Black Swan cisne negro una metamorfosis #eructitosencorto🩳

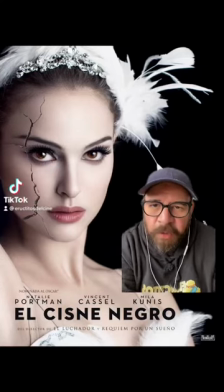(0:00)
Se acaba de estrenar el episodio número 88 de Eructitos del Cine y hablamos del Cisne Negro.
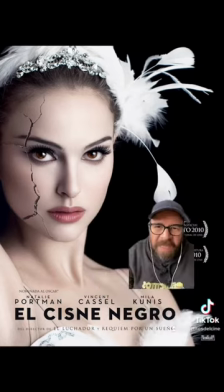(0:05)
Ahí les va un Eructitos en corto. El 2010 nos dio esta joya y esta actriz que se ganó un Oscar.
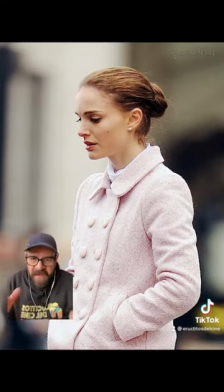(0:13)
¿Quién es? Pues Natalie Portman, obvio. Ella es Nina, una morra que vive acomplejada, bajo el yugo de su madre y además de que no ha tenido una vida desarrollada como la mayoría de los jóvenes. Por eso siempre la vemos así de rosa, toda flaquita, menudita, porque pues también es bailarina y todos los desordens, alimentos que tenía, ¿no?
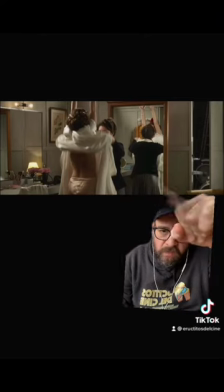(0:33)
Y esta es su jefa, que siempre está metida en todas partes y es una bailarina de ballet frustrada porque abandonó su carrera para tener a su crío. Entonces el día de hoy quiere vivir a través de su hija, dándole y presionándola para que sea una buena bailarina.
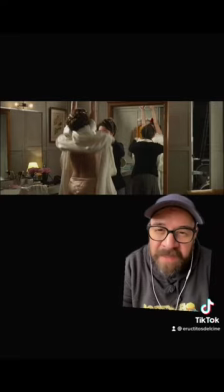(0:49)
Lo hace también esta actriz que dices,
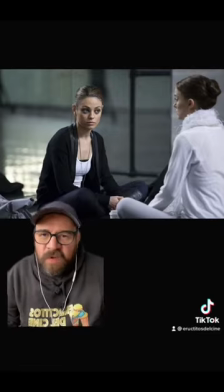(0:51)
ya no mames. ella es Lily que es como el alter ego de Nina como la persona que quisiera ser como la que se ve retratada que quisiera ser y lo
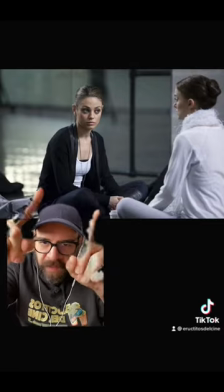(1:02)
vemos porque ella es de negro y ella es blanco o sea que en ella encuentra la
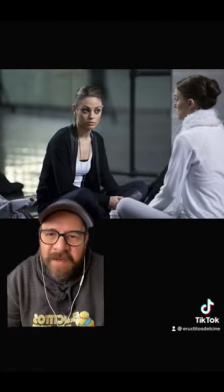(1:07)
parte madura que quisiera tener o que quisiera explotar que eso es lo que nos habla
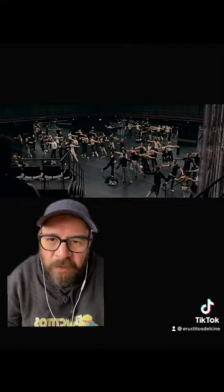(1:12)
mucho en la película en esta escena podemos ver que el director nos dijo que ella es inocente y los demás son cabrones o son maduros o son ya grandes o que tienen cierta perversidad, por eso todos tienen negro, excepto ella, que ella es la única blanca y pura.
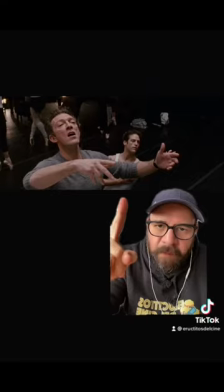(1:29)
Vincent Castle es el productor de la obra del cisne negro, que es el que la impulsa y la que la presiona para que haga esa transformación del cisne blanco al cisne negro, que es un ente más despreocupado y es algo que a Nina le está costando trabajo,
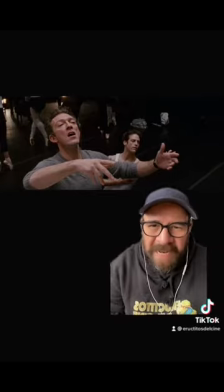(1:43)
por eso tanto y tanto chinga y jode, chinga y jode, para llevarla al extremo y que pueda hacer esa transición.
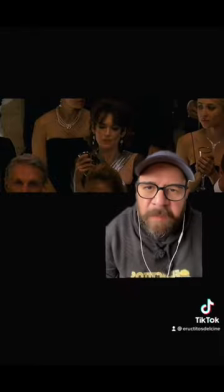(1:49)
Ella es Beth y era la joven promesa en su momento y era la que tenía los mejores papeles en las obras. Hasta que llegó Nina y le dijo, ábrete.
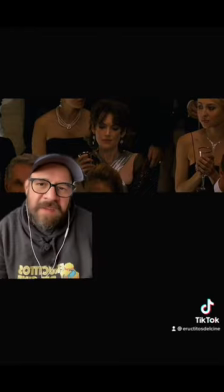(1:56)
Entonces vemos que se pone en modo perra y pues bueno, malas decisiones, alcohol, volante y bajita la mano.
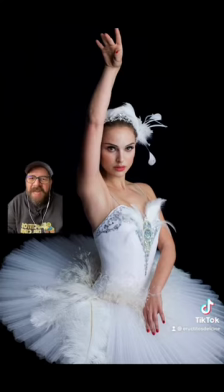(2:02)
Esto le causa también un conflicto a Nina. Entonces vemos a Nina durante toda la película haciendo esa transición del cisne blanco al cisne negro.
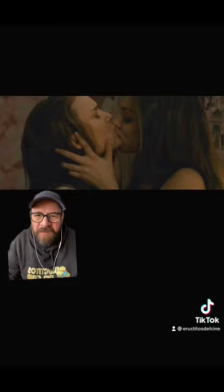(2:11)
Durante ese proceso van sucediendo muchas cosas que le van abriendo los ojos y va teniendo esa madurez y va experimentando cosas nuevas, como esto, para transformarse en esto. Una transición de ser una niña a ser una adulta.
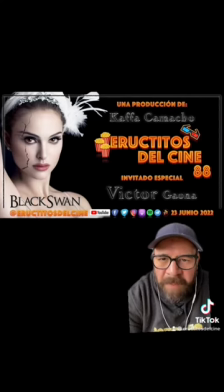(2:27)
Cisne blanco, cisne negro. Para más análisis de la película vayan al canal Episodio 88 y suscríbanse.